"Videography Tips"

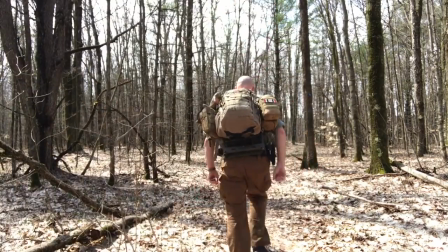6s
Hey everybody, I'm in the woods again. Today's video isn't going to really be about anything bushcraft.
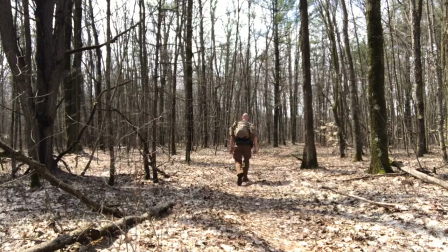12s
It's just about some videography, things that I've learned in the little while that I've been shooting and things that I might want to pass on to other video makers.
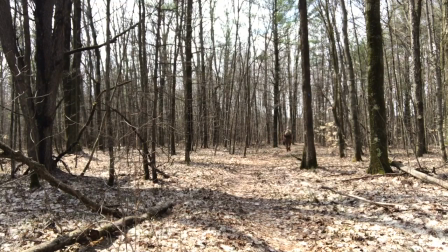21s
It's a lot about editing, really.
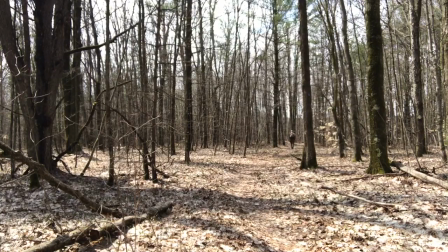24s
Some of the good editors that I watch and the good videographers that I watch are Mike from MCQ Bushcraft, does a great job with his videography. Joe Robinette does a great job with his. Survival Lily does hers really well.
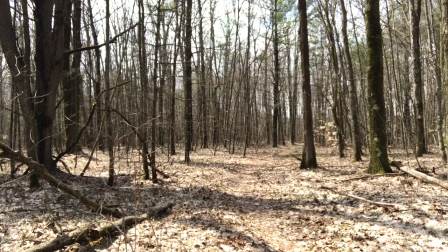36s
What I'm taking here is I'm taking a lot of raw footage and just showing you what I have as raw footage, and then I'll show you how I edit it together into a scene. So what you'll see here in this first clip is a shot of me walking away and then me walking towards the camera.
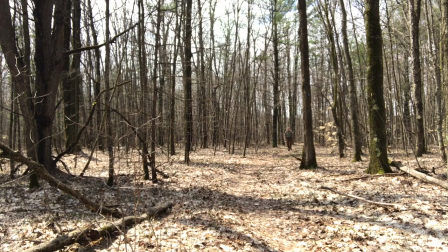53s
This is hopefully set up to be what I call a walk through the camera shot later, or a walk through shot.
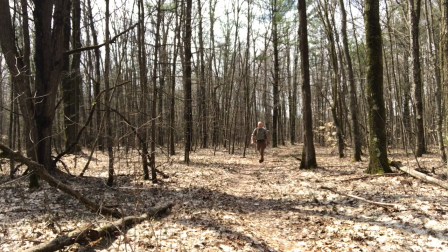60s
But I always end up shooting a lot of extra footage to make sure I have what I need once it gets to the editing stage, because I do all my editing back at home after I get out of the woods.
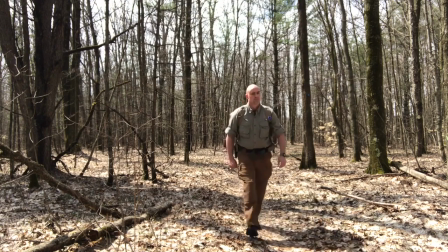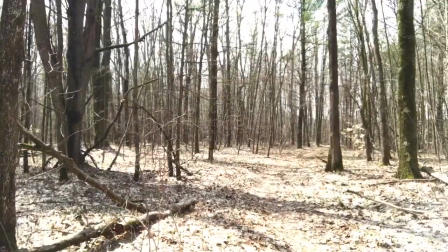74s
So at some point I'm going to take that spot right there and make that an edit,
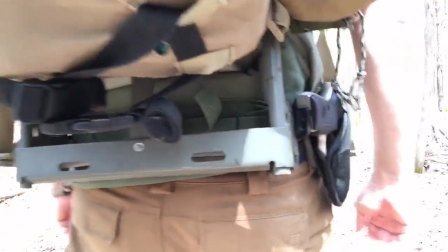79s
and then we're going to move over to like me walking away from camera as if I've walked through the camera itself.
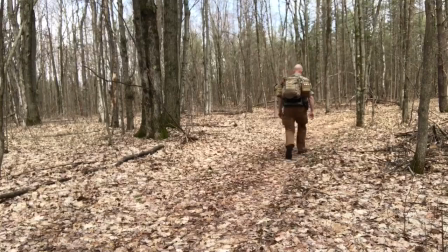86s
You'll see it come together when it's all edited. What I'll do in this video is kind of show you all the raw footage, scene by scene,
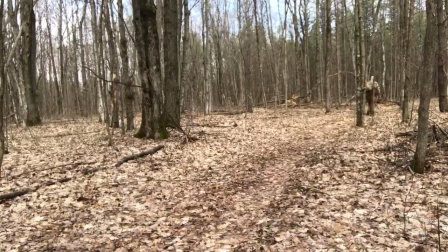93s
and then show you how that specific shot or scene gets put together, and then I'll have all the cut together scenes at the end.
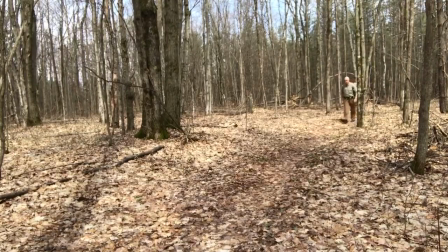102s
What I ended up doing was thinking about this one to
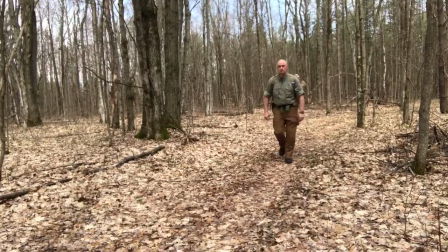107s
like do a materialization and then a walkthrough and then a dematerialization.
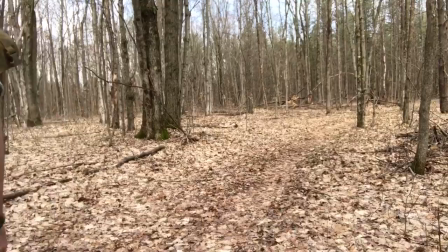112s
So you'll see that cut together here in the next clip.
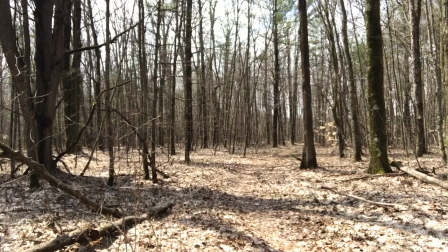118s
So here's what it's supposed to look like. I will materialize out of the wilderness, out of nowhere.
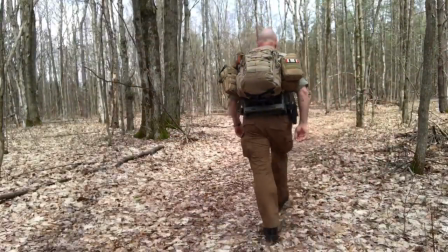127s
I will walk through the camera and then dematerialize into the wilderness, into nowhere.
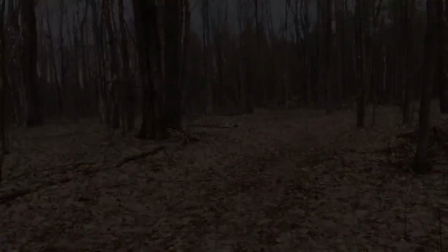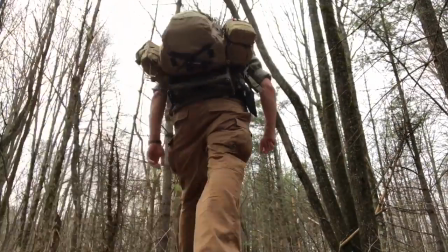140s
This next one is something I call the walk over shot. This is one that's really easy, that doesn't involve a whole lot of editing.
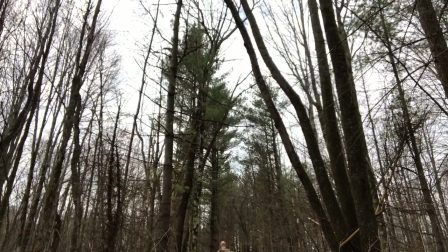145s
It's just when the subject approaches the camera, they end up walking right over, and you get reverse angles from both ways.
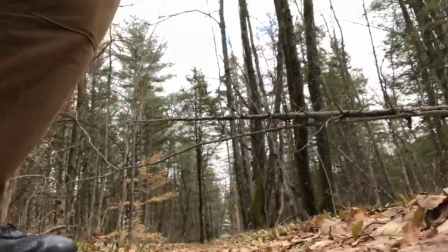161s
So the raw footage is a bit long, and once you really do the editing, it shortens everything up pretty well.
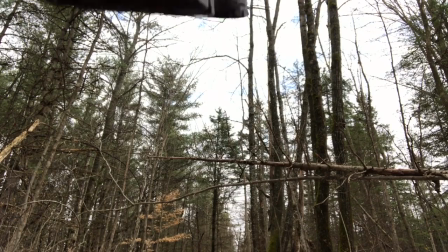169s
And I know that for some of us who are new to YouTube,
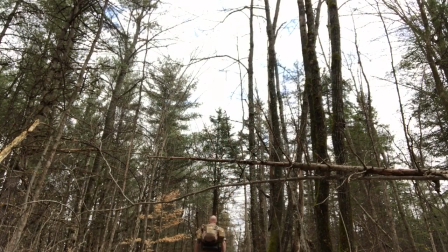174s
there's some time limits on how long we can upload, so I would recommend for any new YouTubers out there or anybody who wants to make videos, get good at editing and including what's critical and cutting what's not, because that's what's going to let you put your videos up.
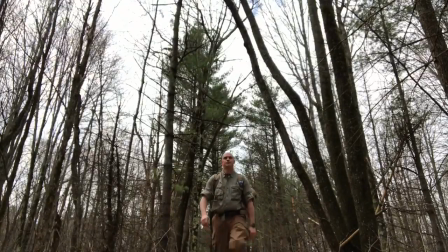189s
So here's the full shot. The step over shot.
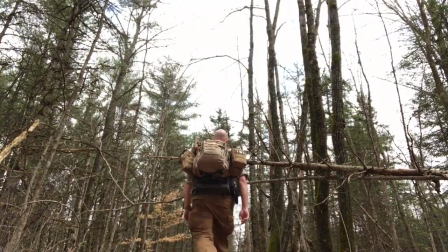194s
The hard thing there is to match up the footsteps so a cadence keeps going.
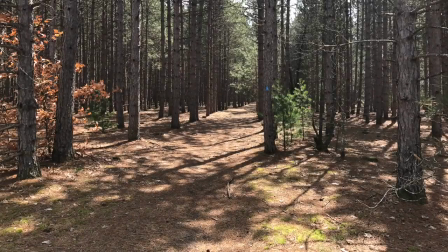200s
Here's one where I took a series of 3 photos
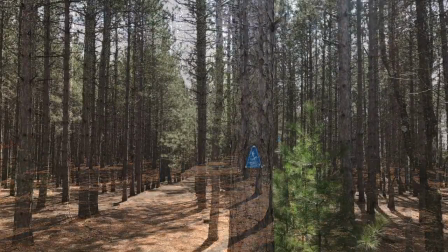203s
and mashed them together to make kind of a choppy zoom into this little trail marker sign.
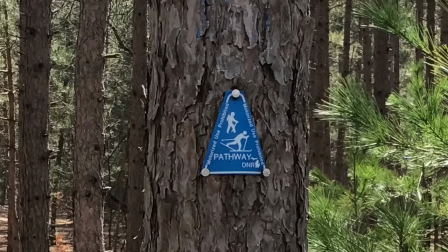209s
The choppy zoom can be a cool effect. It gives like a creepy vibe almost.
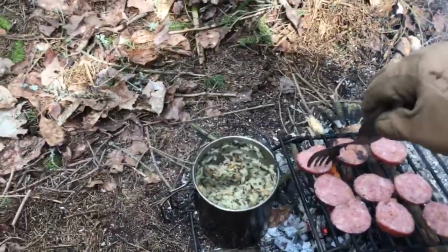217s
This is one where I'm taking a lunch break and I just decided to keep the camera on for a while.
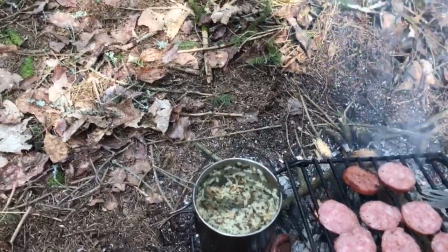222s
But here's how to kind of fix when you're out of frame.
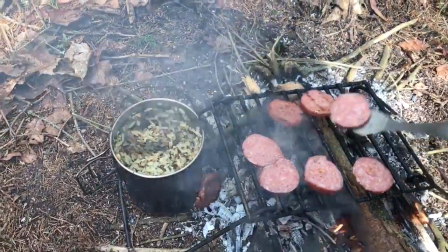228s
You can use the zoom and edit feature. I do all my filming and editing on my iPhone, and this is all with the Videos app.
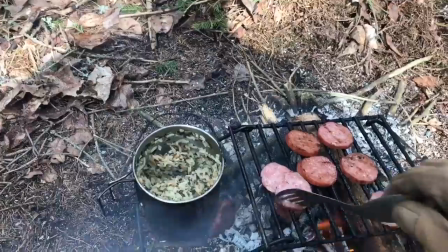236s
So this is a native app that comes standard with the phone. I imagine lots of other video software works the same way.
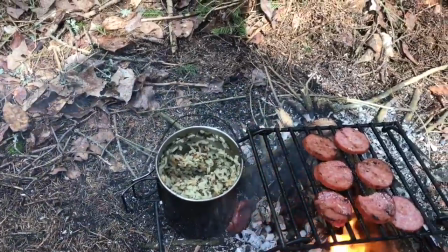244s
Here you can see I'm not centered in the frame. I'm kind of watching what I'm doing instead of watching the screen that I'm filming with.